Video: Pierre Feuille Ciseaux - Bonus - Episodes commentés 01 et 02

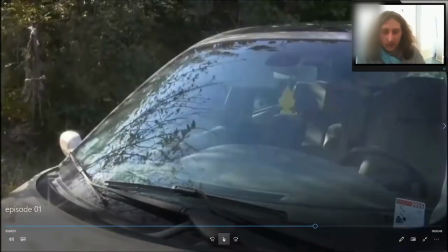[16:12]
Ah c'est là Alors Ça
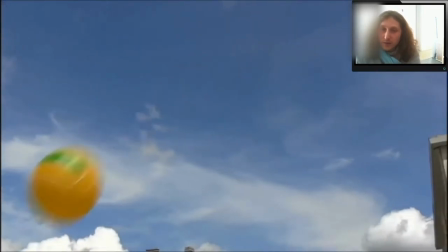[16:19]
Ce ballon Et celui là Je les ai filmés mais bien plus tard
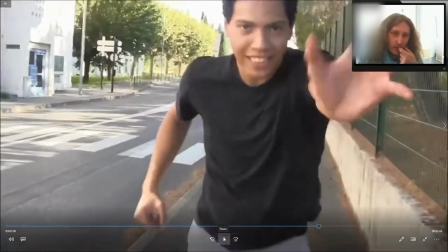[16:26]
C'est pour ça qu'ils ont rien à voir avec la scène Parce qu'à la base j'avais juste filmé ça
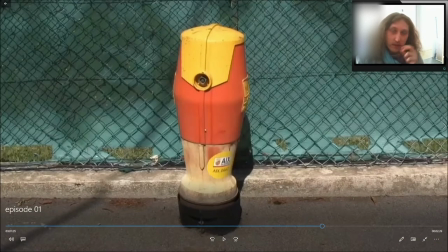[16:32]
Et en fait ce que je voulais faire C'était une espèce de crossover Les gens du Nord Quatre fois ?
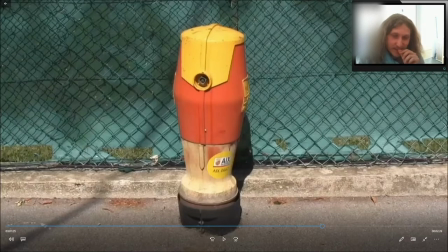[16:38]
Quatre fois la poubelle ? Ok, quatre fois la poubelle. Ce que je voulais faire, c'était intégrer ce passage dans Hard Corner.
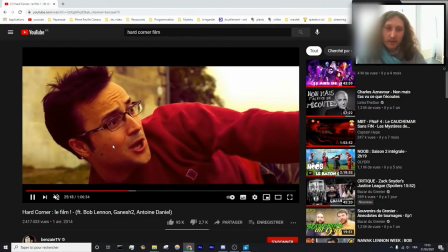[16:43]
Alors, je ne vous mets pas le son parce que je ne veux pas avoir de problème. L'image, c'est déjà un problème. Mais voilà, dans Hard Corner, le film, à un moment donné, il y a cette blague comme quoi il joue au ballon avec son fils.
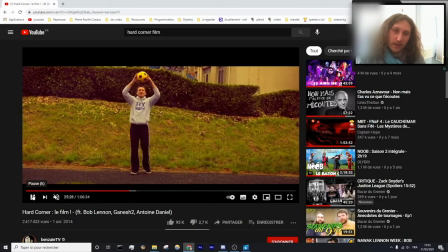[16:53]
Et c'est le même ballon quand on regarde bien. Et il y a un accident de voiture. Et je voulais mettre qu'en fait, voilà, le ballon, c'était eux qui le faisaient dévier.
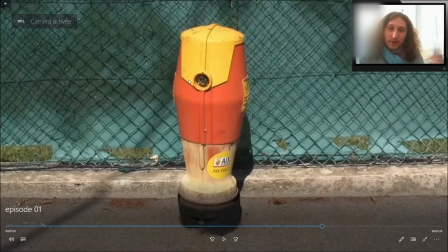[17:02]
Et il arrivait sur cette... Comme si ça se passait dans le même univers et à ce même moment. j'ai avorté pas parce que j'ai changé d'avis mais parce qu'en fait sur cette scène à aucun moment on voit clairement le ballon qui pourrait éventuellement partir dans les airs et ce qui ferait bizarre avec le fait qu'il arrive
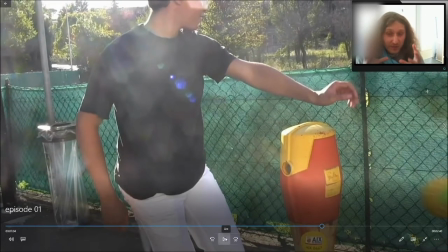[17:18]
fortement et comme ça sur la borne à un incendie ça introduisait pas assez bien en fait ça faisait bizarre alors que là il y a deux
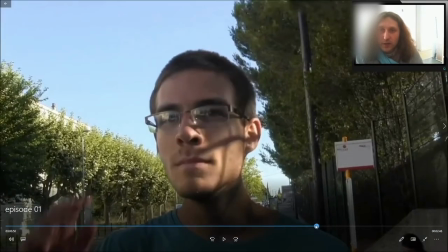[17:26]
scènes où on voit le ballon qui ricoche une première fois il arrive de haut donc là on introduit bien le ballon comme un élément important Et donc
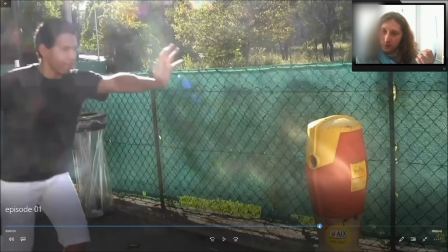[17:34]
voilà, c'est la raison pour laquelle j'ai pas gardé cette idée
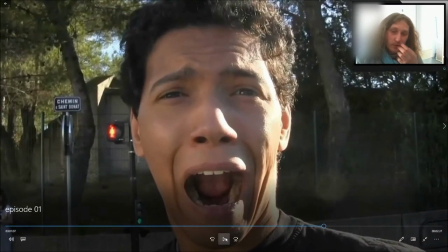[17:41]
A l'époque je savais pas faire les effets spéciaux Puisque j'ai filmé ça
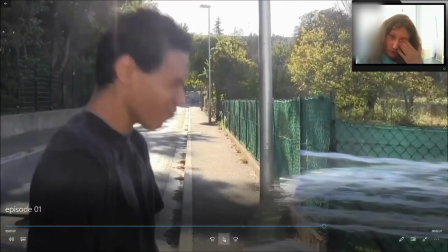[17:46]
C'est l'un des premiers trucs que j'avais filmé Et bah du coup j'avais balancé un verre d'eau Alors on peut voir le verre d'eau Ça c'est le verre d'eau, regardez bien Ça c'est le verre d'eau Et ça c'est l'effet spécial que j'ai rajouté bien plus tard Une cascade qui lui arrive dessus On voit bien
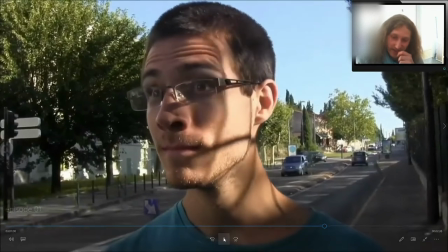[18:00]
deux jets distincts Le vrai verre d'eau qu'on lui avait jeté Et la cascade que j'ai rajouté tout à l'autre
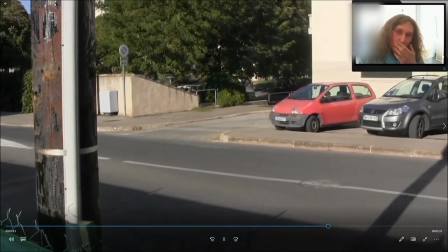[18:09]
côté
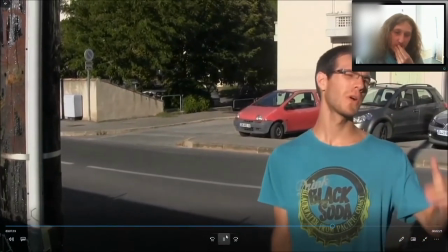[18:12]
ça aurait été cool mais c'est vrai que t'as raison oui pour Art Canave
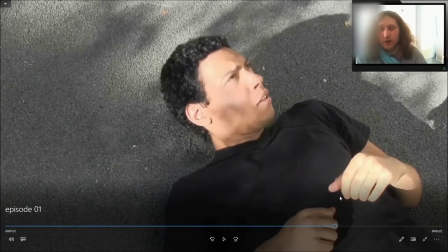[18:20]
petit faux raccord il n'est pas mouillé
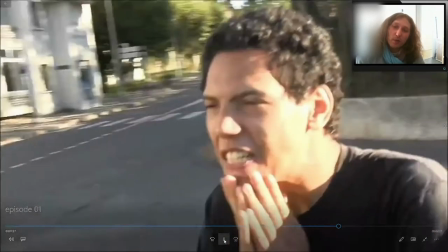[18:27]
ce que j'aime bien c'est qu'il est instantanément debout et le visage est à peu près au même endroit je trouve ça assez amusant c'est un détail
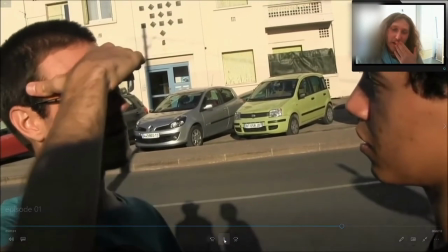[18:40]
En plus avec la musique on a l'impression qu'il va lui casser la gueule quoi C'est juste pour remettre un petit peu de tension
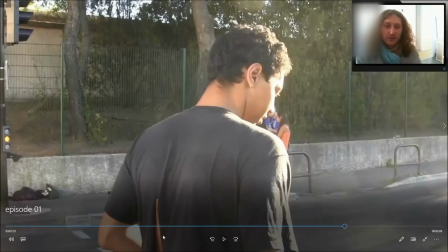[18:47]
Ah là un petit détail aussi Vous voyez son t-shirt il est déchiré C'est parce que sur la scène d'avant
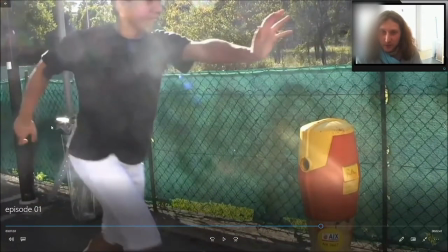[18:53]
J'ai voulu faire les choses bien J'avais coupé mon t-shirt Regardez là on voit très bien d'ailleurs Il a une espèce de C'est une vieille ceinture dégueulasse que j'avais acheté J'étais censé faire un harnais improvisé J'avais attaché là,
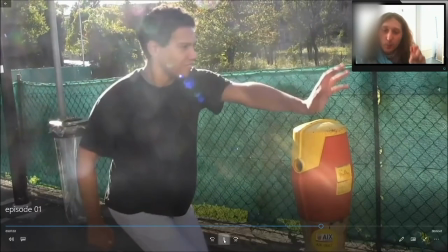[19:06]
là et à l'arrière du coup on était censé le tirer pour faire comme propulsion pour l'aider à aller vers l'arrière
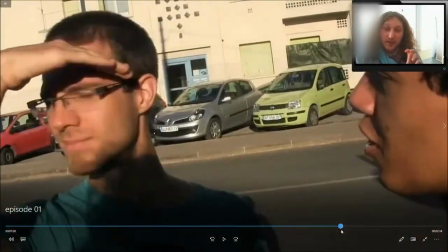[19:16]
et bah du coup c'est pour ça c'est pour cette raison précisément qu'il a le t-shirt qui est déchiré à cet endroit
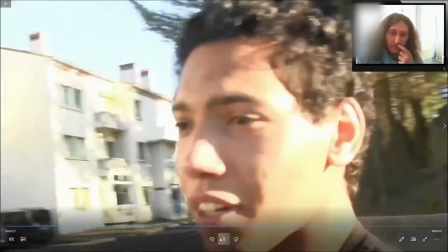[19:22]
et là on voit bien qu'il
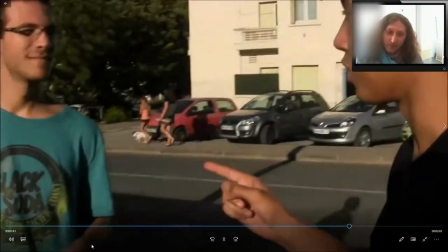[19:26]
y a le biais mais laisse moi te dire une bonne chose le vaudou c'est mal ok
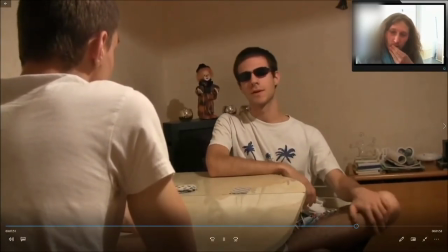[19:36] du vaudou du vaudou non mais tu reconnaîtras que statistiquement c'est un peu gros quoi
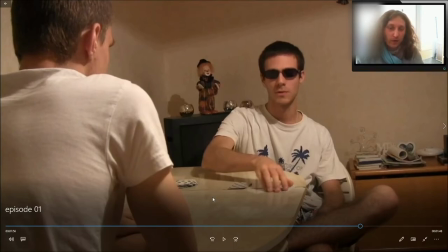[19:44]
Si on est très attentif pour les cartes d'ailleurs, il y a pas mal de faux raccords, mais j'essaie de faire en sorte qu'en fait, au moment où on s'intéresse aux cartes,
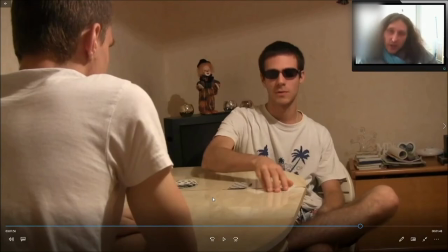[19:50]
comme quand on en parle ou qu'il vient de faire un geste clair pour les cartes, elles soient là.
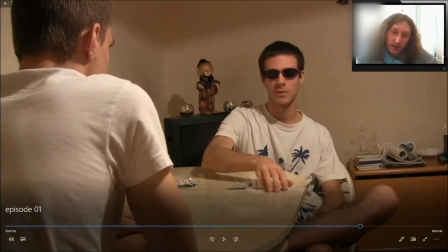[19:56]
Parce que si tu en serais fait un faux raccord visuel, en plus, de passer de carte à pas carte. Mais du coup, j'essaie de faire attention à ça un petit peu.
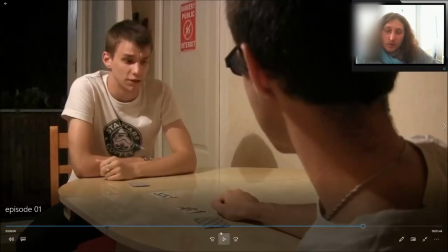[20:04]
Genre là, il vient de les ranger. Il y a un problème, quoi. Mais là, on voit des cartes. Mais on ne s'intéresse pas aux cartes à ce moment-là.